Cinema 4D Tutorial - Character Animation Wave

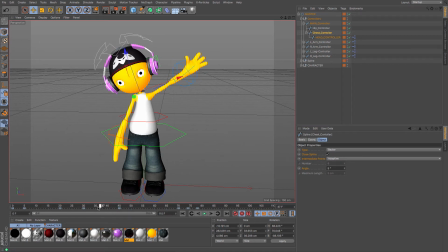993s
So it starts to come back. Maybe at 36, I'm just going to push it right to the extreme.
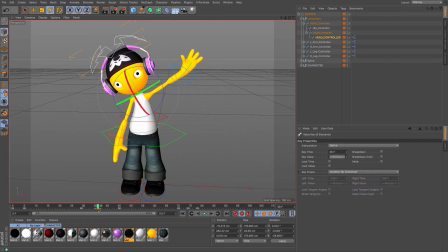1008s
And then maybe I shall leave it there. So I'm just going to copy and paste that one to 45, overwrite that. There we go. And we've just got some nice little movement for him.
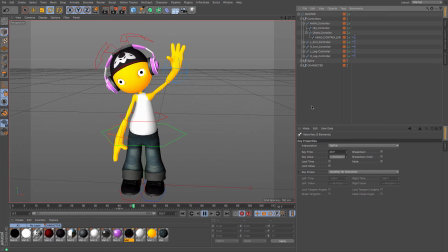1027s
And he feels like he's really waving high. Maybe as he starts to lean and he's at his furthest lean, you can move his arm up, you can change where it's going to be. Again, it's all down to you.
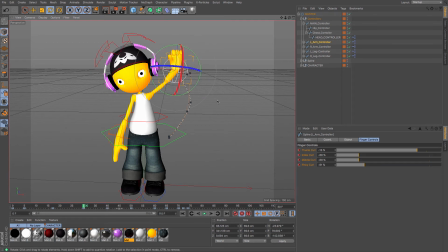1044s
It's all up to where you want the positions to be. So maybe you want his arm to be further. We started with a base, you know, we've got where the stuff originally was going to be,
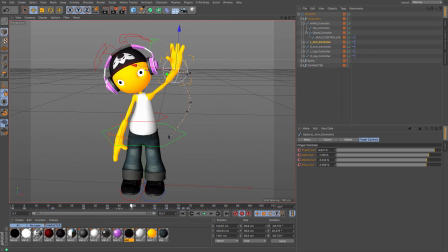1060s
where the keyframes are going to be useful, and then you can edit it to be more useful, you know, more exaggerated, which is another one of the principles of animation.
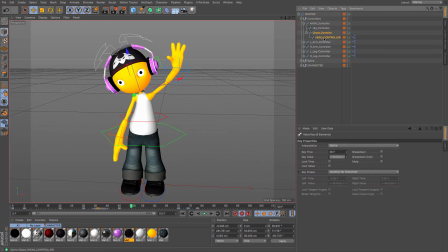1072s
Maybe that chest controller, I'm just going to adjust where those keyframes are so that they are not there, but maybe when his hand is outstretched. There we go. Okay.
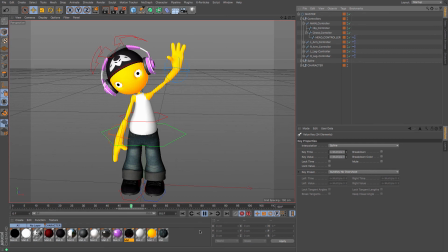Cool. Not too bad. That gives you a little bit of a wave. Maybe I shall add some facial expressions just to make him feel a little bit more alive.
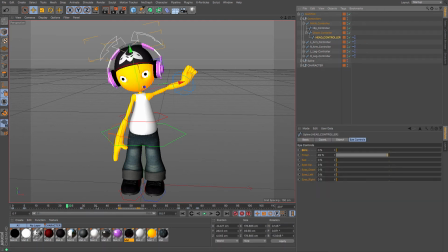1107s
So using the head controller, there we go. If I want to just keyframe the blink and the frown so that at 45 he's going to be really wide-eyed,
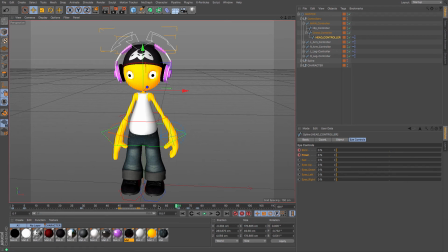1122s
and then at 69, 70 it's going to go back to sort of normal. And it's just enough that it makes it feel like he's after you, that he's, you know, he's seen something he wants to say to you.
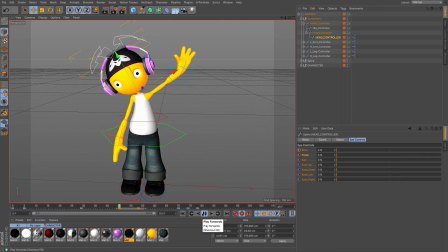1140s
And we've got all those sorts of sort of little movements. We can do some other stuff as well. Maybe you want to add some hip movements in there. So we've got the hip controller. And then at the very highest swing, 45,
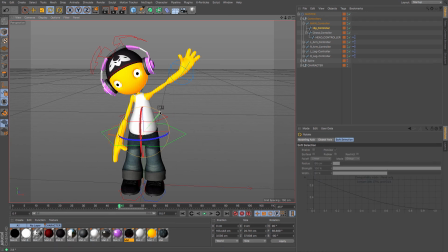1157s
maybe if we rotate that just a tad. So we've got that movement, and maybe, okay, we'll just need to return that back to normal at 70 with that one.
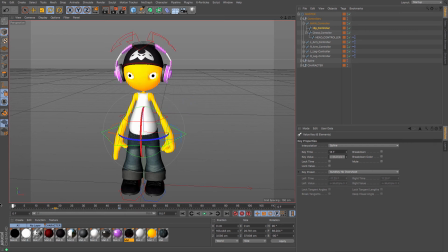1172s
But I don't want it to go off completely, not until his arm really stretches out and his body goes. So about 30 for me, and then I want it to come back down
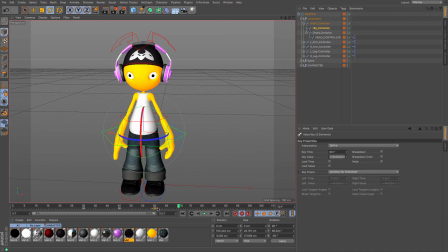1187s
at 70 along with everything else, maybe just a bit before, so his hips are back. Okay, how are we doing? Okay, his hips don't move fast enough. You can see he's just doing a little bum wiggle.
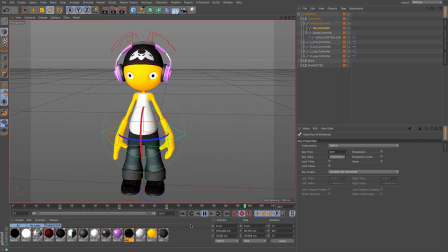1207s
There we go. That now times in with that wave quite nicely. You could even, if you wanted, do something with that left foot to give a real sense of, you know, movement. I'm just going to keyframe all of those. And then when it reaches 40, which is his biggest sort of output,
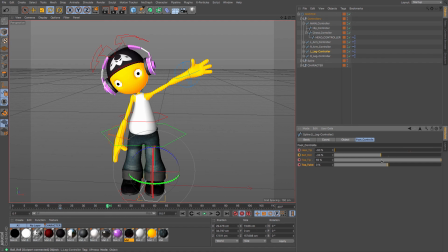1224s
if I just lifted that leg off just a little bit so he's on tiptoes, it gives that sense of movement again. And then at 70, rocks that back down. So again, there we go.